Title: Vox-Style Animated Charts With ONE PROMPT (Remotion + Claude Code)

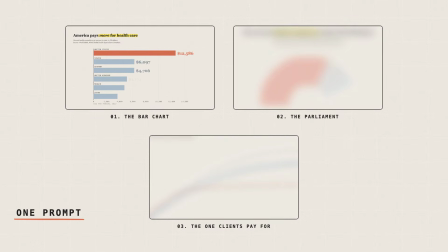0s
One prompt. That's all it took to create these Vox-Style data charts.
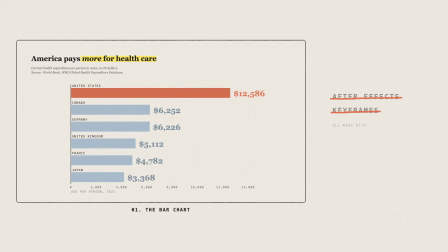4s
No After Effects and no keyframes. All made purely using Claude Code and Remotion.
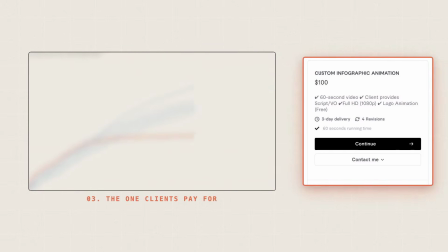11s
And the third chart, that's the one clients actually pay money for. And that's the one everyone also gets wrong. So the first one is an animated bar chart.
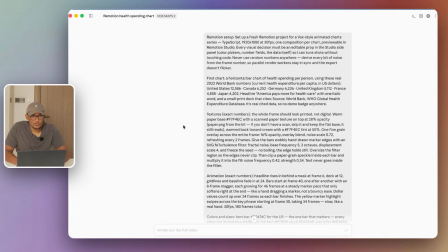20s
And the prompt here is doing a lot of work. It's setting up the Remotion server. It's even setting my styles, like my texture styles, the animation, how I want the animation to be done, and it's also feeding in the data. So in just this one prompt, guys, I'm setting up everything. So you don't have to separately set up a Remotion server.
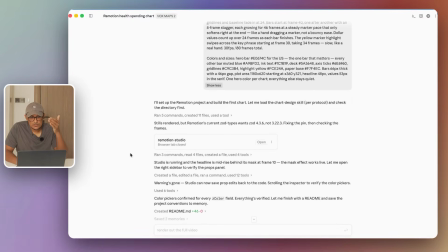39s
So once you give this prompt to Claude Code, what happens is you'll see it set up the Remotion server over here.
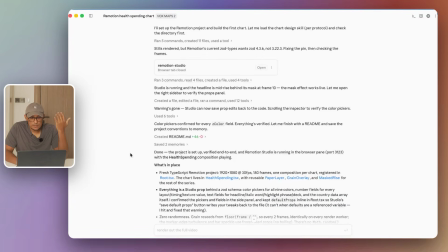45s
So no need to separately set up any NPM projects. And once it's set up, you can see that it's even created sort of like a paper overlay, like grain overlay.
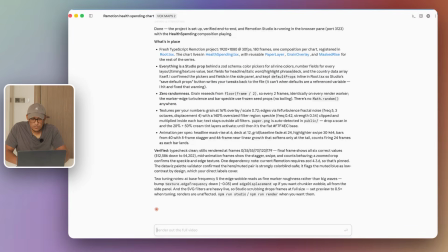55s
So it has that Vox-Style papery look. And then once all of that is done, I just ask it to start a Remotion server for me.
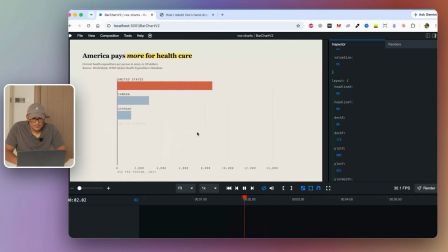63s
So here's a bar chart and this is what it looks like. And you can see it's animating slowly. Those numbers are counting up and there's even that highlight effect on some of the words in the title. If I need to make some changes, I can make some changes over here. I can change its XY position, or I can even make it bigger if I wanted to.
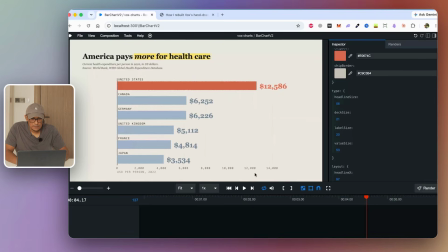83s
So that is about right for me. And if you take a closer look at this bar chart,
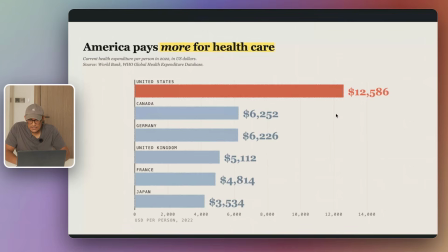89s
you will see that it's got that papery grain texture and the bar chart doesn't look digital. It's actually got noise, like what it would look like if you actually drew it on paper. So if you see here, I've got an explainer on my school community.
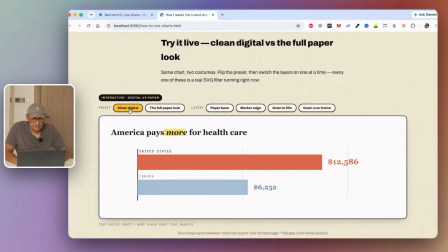103s
Go check it out. So this is what it looks like when it's a clean digital version, right? It's just too sharp.
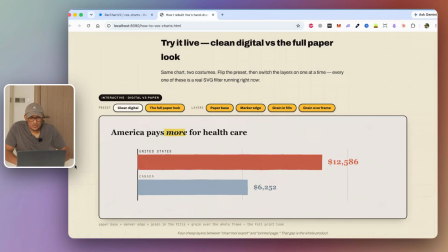109s
But if we look at the paper look, it's got that grain, it's got those bit of those jaggedy edges,
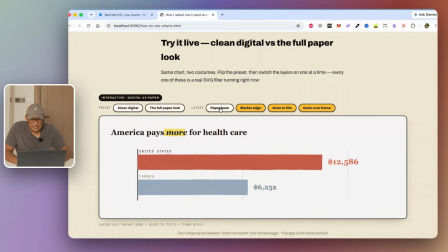115s
like what it would look like if you actually drew it with a marker. And then I'll show you what it looks like without the different options over here.
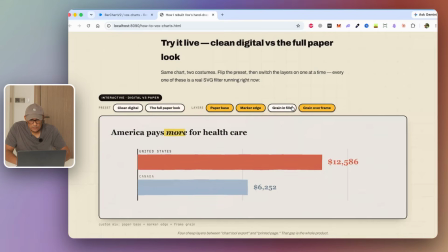124s
So without the marker's edge, you can see what that looks like. Without the grain, you can see the background looks a bit more flat.
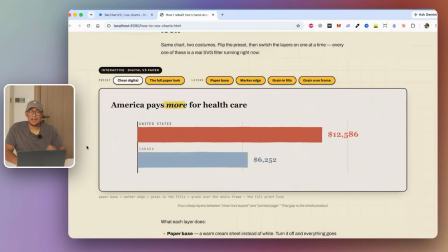130s
And there's even a grain over the entire frame as well. And this is what gives it that final analog / papery effect.
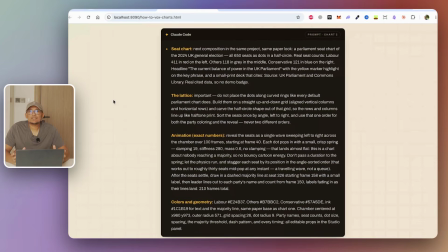139s
So the next animation is a parliamentary seat chart, and you'll usually see publications like The Guardian use these types of charts. So over here you can see I'm using the same paper look. All I'm doing is I'm just changing the chart and the animation. I'm using a lattice over here and I'll show you what that means.
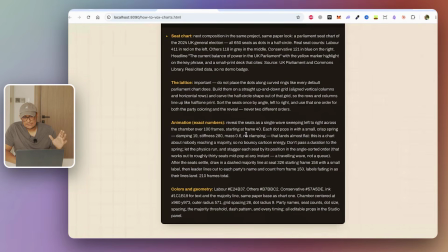154s
And even for the animation, you can see that I'm saying it should reveal as a single wave sweeping from left to right across the chamber. And I'm also giving it some subtle little animations as well, like each dot pops in a small crisp spring.
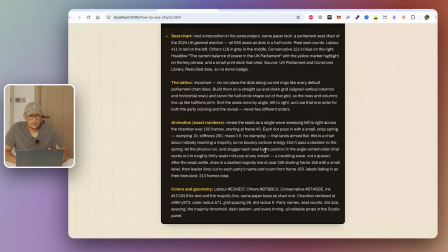169s
Okay, so dampening is like 19, stiffness to 80. Now this is what the chart looks like.
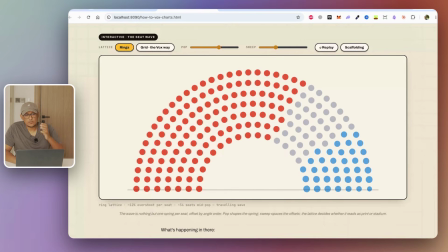175s
Now, if I used rings, so it's obviously going to be those concentric rings that are placed one on top of each other, but we want to do it the Vox/Guardian way. So we can use a grid over here, and you can see that looks a lot better.
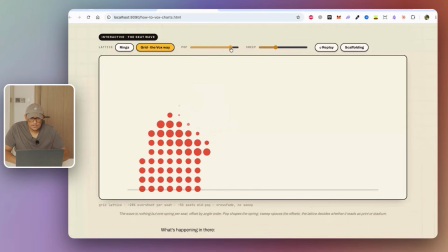189s
I can also change the settings over here as well. So if you look at the pop, I can have a bigger pop or a more subtle sort of pop. And also the sweep, I can make it however fast I want it to go, for example. Or I can make it go slow as well. We want like a nice middle ground over here.
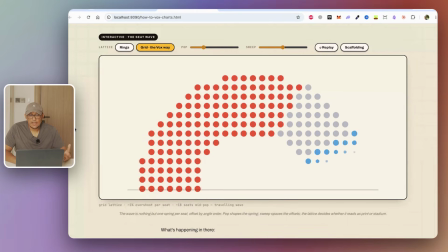207s
And this is what that chart looks like.
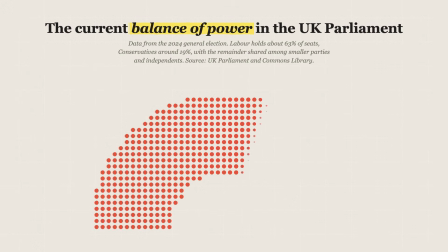And again, guys, all of the master prompts and the asset files are in my free school community.
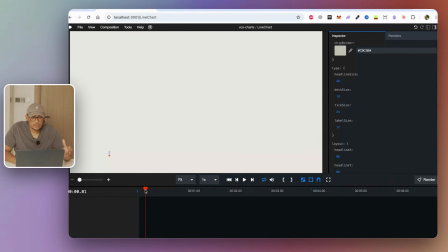222s
The link is in the description. And finally, we have chart 3, which is the racing line chart. And the example that I used over here was COVID-19. And this is what the prompt looks like.
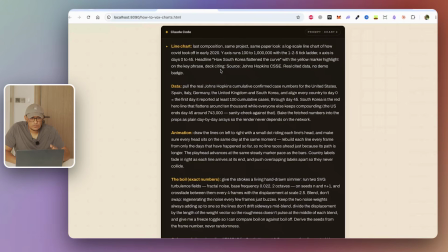233s
So I'm giving it the composition for the line chart itself,
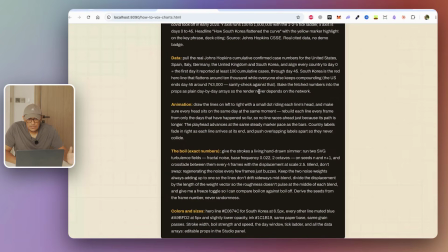237s
where the data should be pulled from, the sort of animation that it should execute, and also something called a boil.
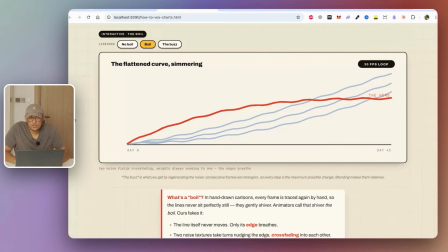244s
Now, take a look at this chart. What makes this chart unique is something called a boil.